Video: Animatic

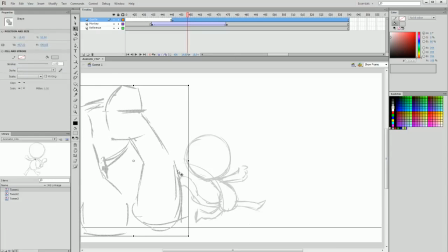20:39 But the idea is that this very large gorilla, especially compared to the size of this little chimp monkey thing, is intimidating and surprising to the viewer. And what we can do to communicate this is a frame in between his run cycle just before he's out of reach of the gorilla,
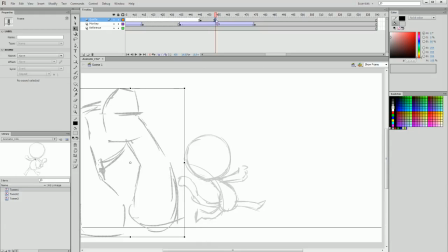20:59 so we can see why the gorilla missed. We can have a keyframe, and then previous to that we can have a very short keyframe just to communicate a motion like this, to indicate that there are fists coming in angrily and quickly and stomp
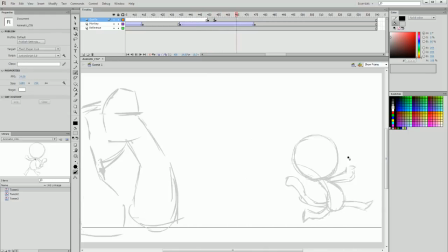21:15 immediately where the monkey previously was. And we get that sense of the fact that this large gorilla had reached out to smash or grab or wrestle the little monkey, and that's why he's running away. And then to end the sequence, we're going to have the gorilla turn and he'll walk off of the screen.
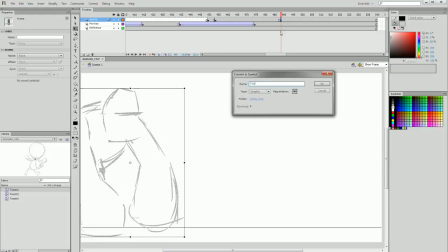21:34 And for the sake of simplicity in our animatic, we're going to just communicate this with a simple tween motion called tween 4,
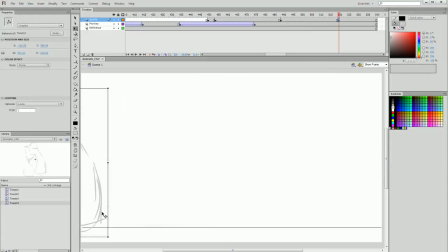21:42 and we'll pick a duration of frames of which he will disappear from view. We don't want it to be too fast because this large hulking beast smashes down quickly, but then we want to ease out of the situation we've thrown our viewers into. So we're going to have him fairly calmly step back.
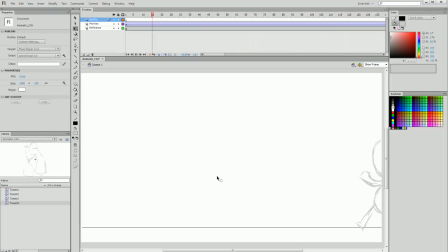22:02 And then the cool thing about this sequence is that we can play again from the beginning, and it's a bit of a loopable situation. So again, the monkey carelessly walks into the territory of something that throws him out.
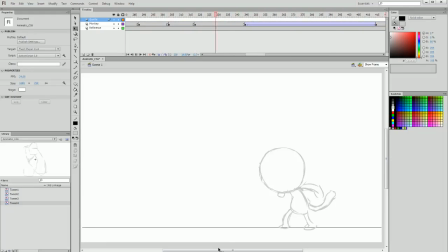22:14 He bounces, comes to his senses, angrily gets up and fearlessly marches forward until all of a sudden, he runs away because the giant gorilla is angry. And that's our little sequence that we've created in the animatic, and it's also providing us with a lot of little scenarios we can use to learn animation,
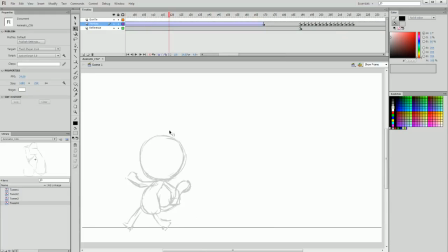22:34 beginning with a simple walk cycle using tweens, and then creating some dynamic frame-by-frame animation using pose-to-pose animation techniques and keyframes, and then using principles of animation like squash and stretch to make the motion more interesting,
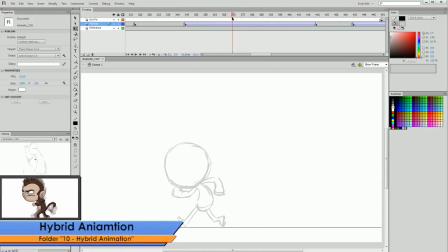22:52 and then we're going to work on some hybrid animation, which is a mix of tweens and frame-by-frame animation. And then finally, we're going to do a frame-by-frame run cycle, finishing off with the gorilla.
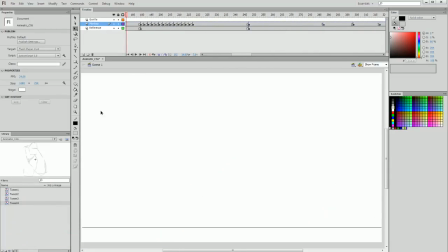23:05 And that will complete our sequence. We've created an animatic from start to finish. And once again, I encourage you to check out the example in the folder that you can see this reference file in, which is a video compilation of some animatics that I've created for some final professional productions that I've made,
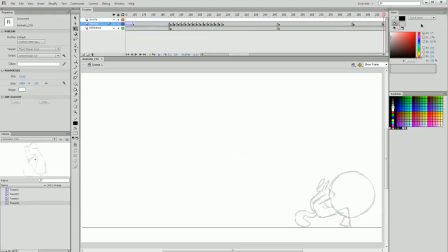23:25 which is an example to how, whether it be in personal projects or client projects, this really simplistic style of creating animatics has always been the staple way to begin an animation for myself and for many other animators. It's a really clear, clean, and simple way to create a reference for you to animate then on top of,
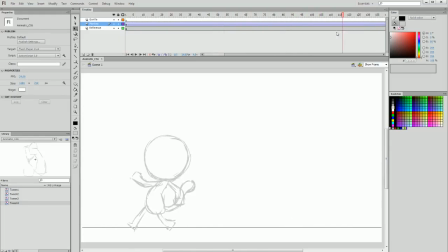23:44 so you can have a sense of knowing where you're going and having planned everything out in your timing and pacing. I hope you enjoyed this video, and I'm going to see you in the next tutorial where we take this character and create a fun side-on tweened walk cycle.